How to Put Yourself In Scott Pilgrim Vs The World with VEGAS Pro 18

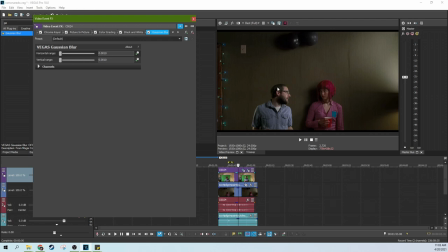Like, I was part of this original shot here, which is definitely something that I did in the final.
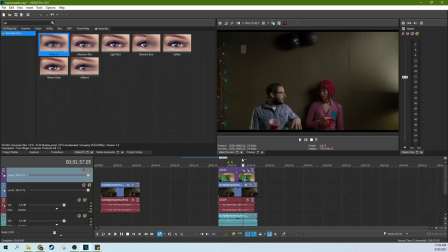I'm much blurrier here than I am here. Now, there's still one more thing to change about this. Two, actually. So one, I don't have a shadow, and two, I don't have film grain. So let's deal with the shadow first. So I have a tutorial about this, using this clip actually for layer dimensionality.
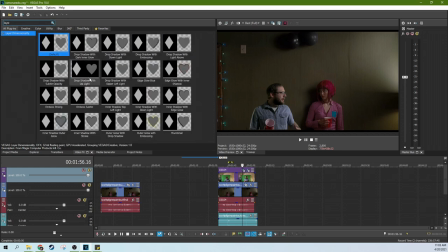But if you the layer dimensionality effect doesn't work for you, I have a whole nother tutorial. You can create a shadow by using the mask of your green screen shot, and you can turn it into a black mask and then fade the opacity, and boom, now you have a shadow. I have a tutorial about that as well.
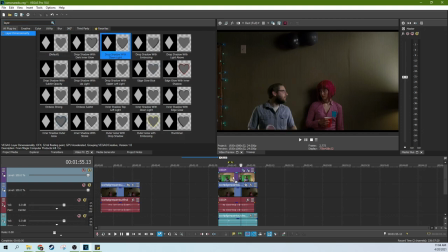We're going to just go with a drop shadow with downlight, and I'm going to change the light location.
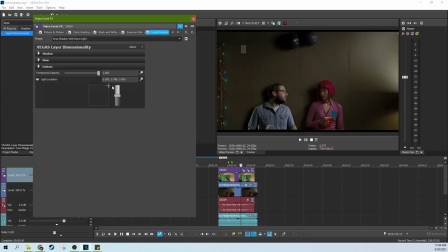And that pretty well does it. Pretty simple. I don't want any embossing or anything, but what I will do is lower the opacity of the shadow, because right now it's really dark, and just kind of drop it a little bit so you can see through to the clean plate.
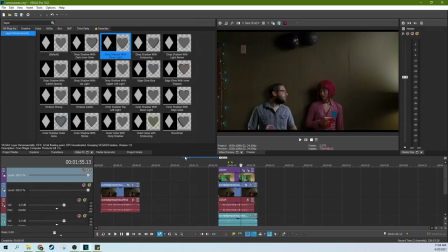So now it's almost there. One last thing, we need film grain.
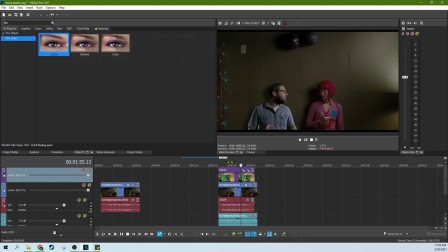Scott Pilgrim was shot mostly on digital and film, all sorts of stuff. They did a lot of tricks there. But if we put a subtle film grain on this,
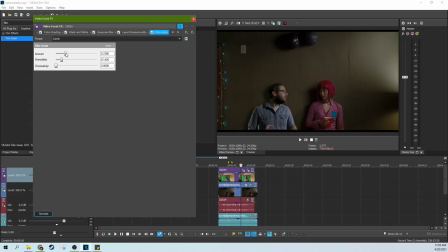even more subtle actually, lower the amount some more and the granularity some more, that actually kind of helps add some grain, gives me that same chemical effect look that all of it should have.
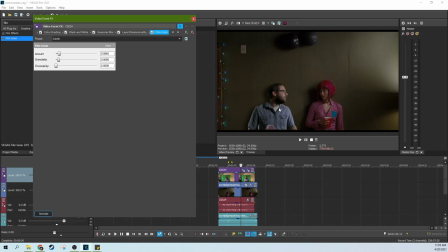It also kind of ties it in, makes it look a little less imperfect and more like it was shot and compressed and things like that.
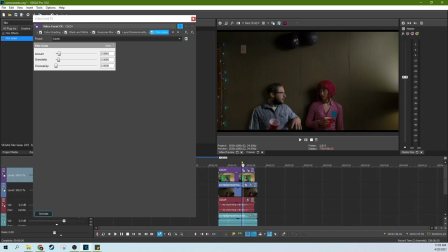So that now I'm pretty well in the shot. Michael Cera is out, I am in, and that is that.
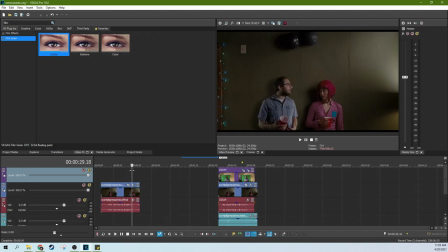So this is the final. Again, this is the goal of what I think it should look like, but these are the steps illustrated and redone in a very loosey-goosey way. So I hope you enjoyed this guide. I hope you are able to make some sort of good movie paint out for your personal projects.
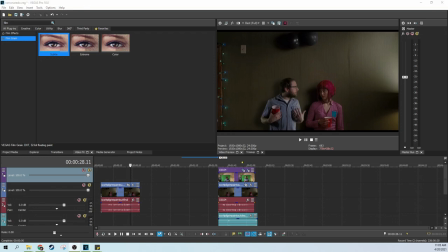Thanks for watching. Like this video helped you out. Subscribe if you're looking for more videos like this one.
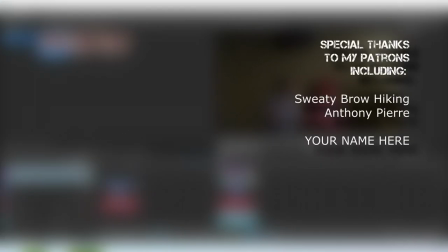If you're interested in buying Vegas Pro, check out my buyer's guide and affiliate links, because that would help out this channel a ton. Thanks for watching. I'll see you next time.